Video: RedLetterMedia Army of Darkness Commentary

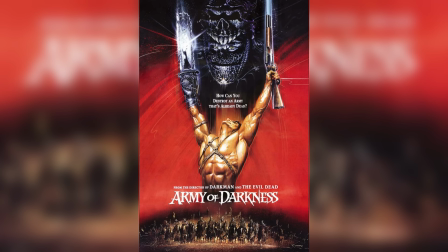We're watching Army of Darkness, and this is one of the worst movies ever made. Let's all make fun of this movie.
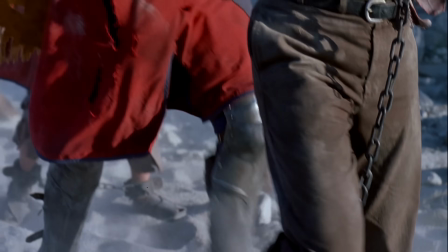And he says, my name is Ash, and I am a slave. Is that a reference to something?
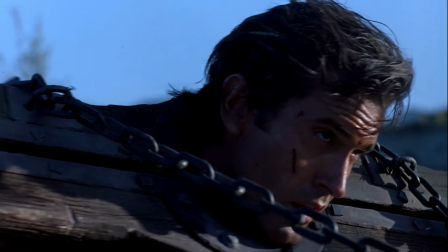Is that like the opening line of something famous? I always thought it was, and I've never looked it up, because it's such an odd line.
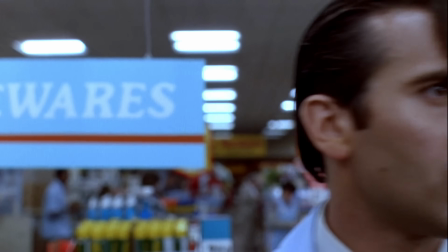Well, you notice here the housewares department, like the sign placement and everything looks different than it does at the end of the film, because this was a part of the original filming, and the ending was a reshoot.
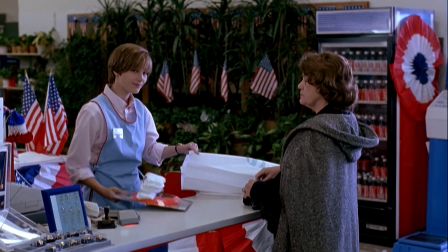And that was Bridget Fonda for some reason. She wanted to be in an Evil Dead. I think she just, yeah, she's a fan.
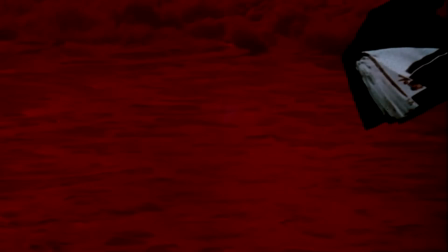But I was going to say it would make sense if it was like Holly Hunter or something, because there was a period of time when like Sam Raimi and the Coen brothers and like Holly Hunter all lived in a house together.
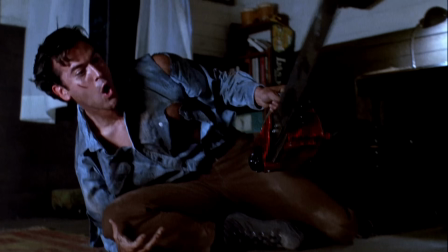Like when they were all starting out in Hollywood. When he cuts his hand off, it's a reshoot because they didn't want to be as bloody.
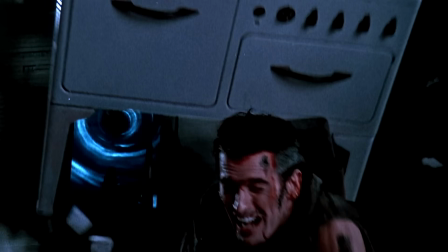Yeah, that's one thing I noticed watching this movie is that it has an R rating.
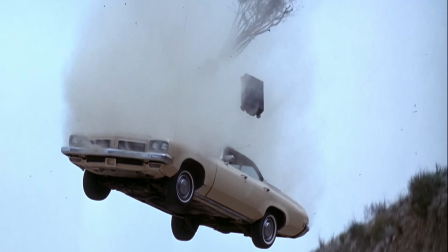It shouldn't. They made it with the intention of it being PG-13. But for whatever reason, the ratings board just kept coming back with an R. Oh, really?
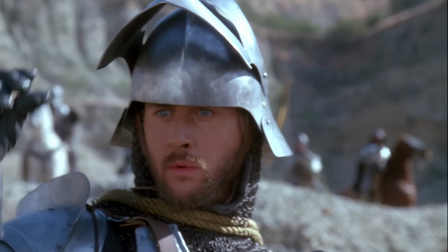I can think of one particular scene that makes it R. Because he says, fuck once.
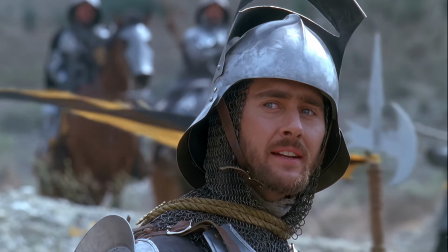You can say fuck once in a PG-13. He's like, get the fuck out of my way. When he's coming back with the book.
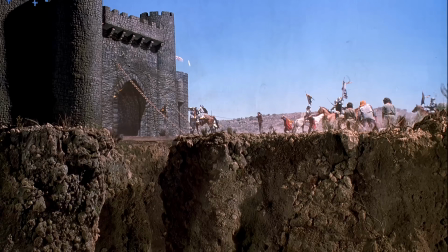Yeah. I would venture to guess it's the fountain of human blood that gives it the R rating.
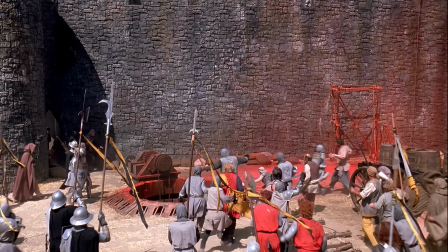The fountain of Kool-Aid, you mean? Yeah. It's been a while since I've seen Evil Dead 2.
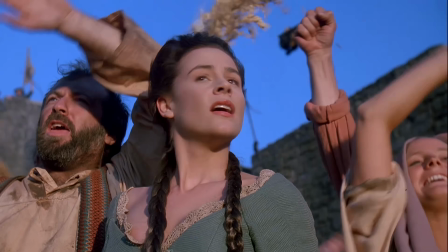This is one of the most bizarre series of movies ever made, as far as none of them being similar in any way tonally.
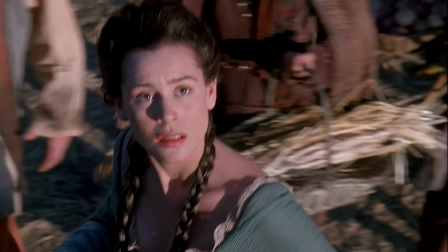You have Arthur and Sheila, who are like the only people that treat this movie seriously.
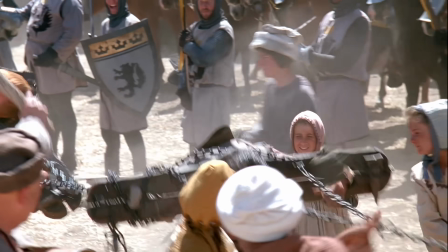The rest of the movie is just a gigantic joke. Children just beating him up.
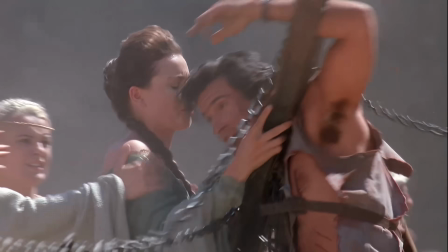I don't know why some of this stuff is just so funny. I think this is performance. This is... Ah, cut it out!
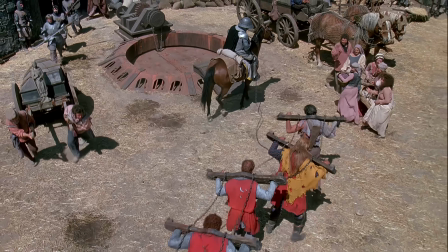As far as a comedic performance goes, this is my favorite Bruce Campbell performance. Yeah.
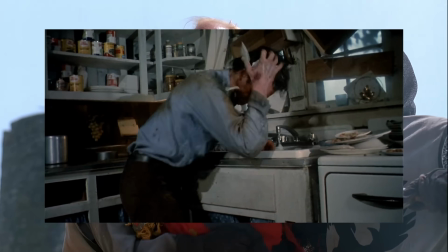As far as a physical performance, probably Evil Dead 2 when he's doing all the – when his hand's possessed and he's flipping himself over in the kitchen and everything.
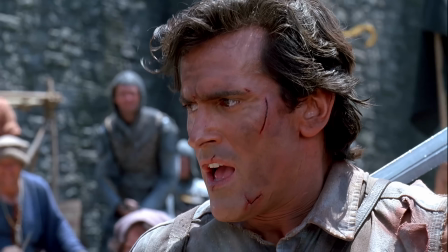But as far as just a straight – I mean this is what kind of cemented the Bruce Campbell persona.
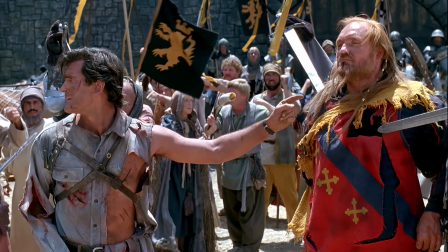Sort of cocky but also incredibly dumb, which is another interesting thing about this series in that each iteration, Ash, just gets dumber.
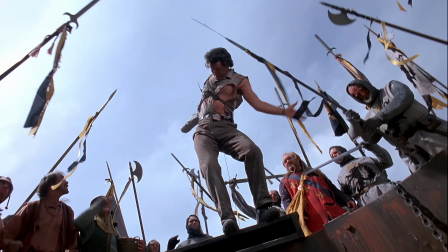First movie is like a college guy. Second movie is a little silly. and then this is like nonsense.
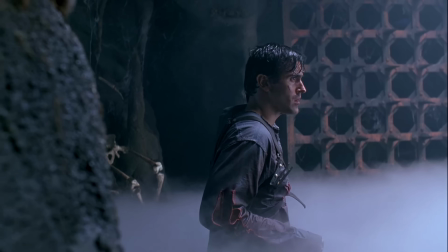This movie's a mess. It's terrible. I told you when this started, this is the worst movie.
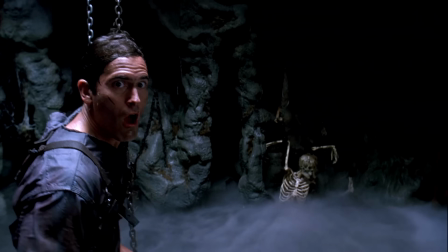It's true. Oh my God, there's so many mistakes and bad things in this movie. Well, that's part of the, I mean, it's kind of like Martin Scorsese with his editing where it's like he's not concerned about continuity.
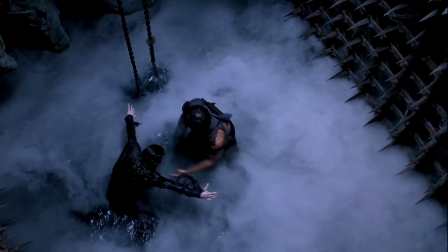He's just concerned about the flow of the scene. Yeah, yeah. And Sam Raimi is just, definitely doesn't care about continuity or little minor errors.
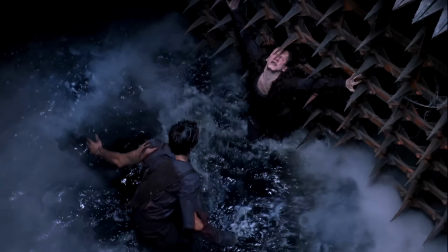It's all about just what works for the gag.
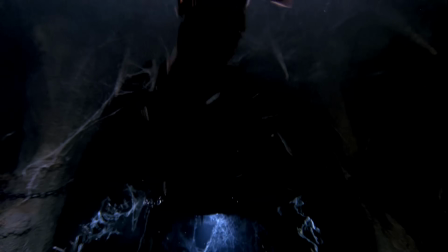See, now like this, If you watch this as a standalone movie, that opening recap that tries to set everything up does not explain the chainsaw arm at all.
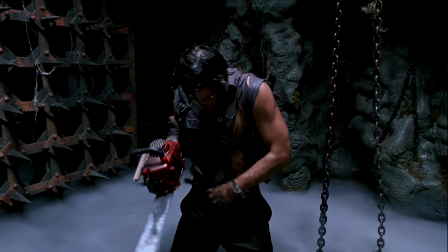Yeah, yeah. Look at that great shot through the middle of the spikes. This is some kind of Indiana Jones homage.
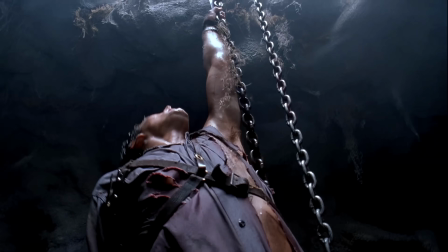He does the belt whip thing. It's pointless. Like, why doesn't he just grab the chain? It makes it slightly more exciting and action-y.
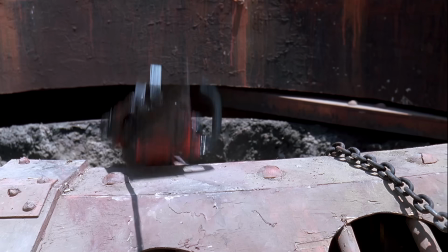It adds tension. The belt could break, but it doesn't make sense. Yeah, I don't know if it was an intentional influence or not.
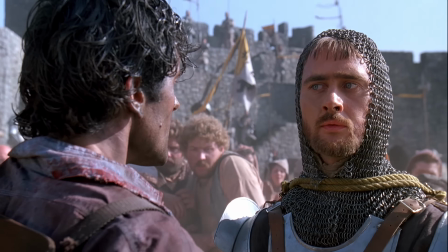This feels more, that's the weird thing about this movie. It's like this big adventure, you know, time travel swashbuckling thing.
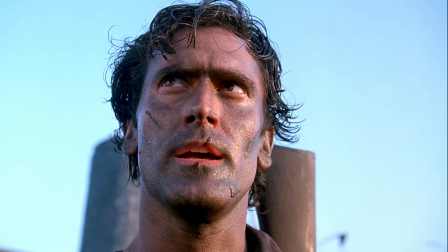And then Sam Raimi's just like, but then the lead will be Bruce Campbell. That's your gimmick.
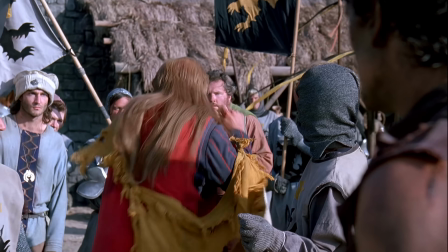The whole movie's a joke. Which is again why it's weird that like you kind of have to be in on the joke to get the movie.
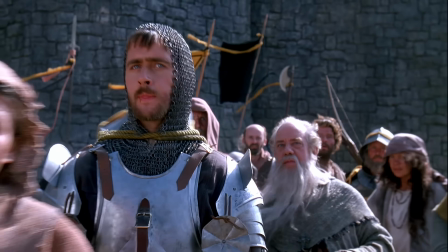Like did either of you see this in the theater? I did. You did? Oh, okay. No, a friend of mine was into Evil Dead.
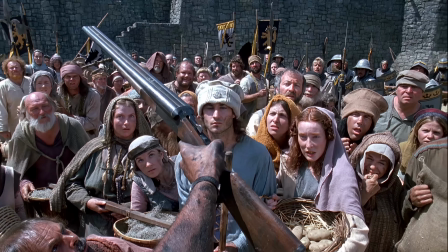Oh, okay. And Evil Dead 2. I think I saw this at the dollar show.
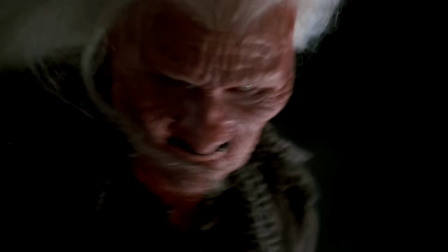I love when Sam Raimi does these things, though, where there's like a whole sequence where every shot is kind of done in this one particular, like this one, every shot has that.
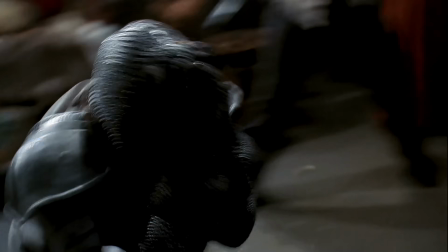It's not like crazy Michael Bay shaky cam. It's following the shot.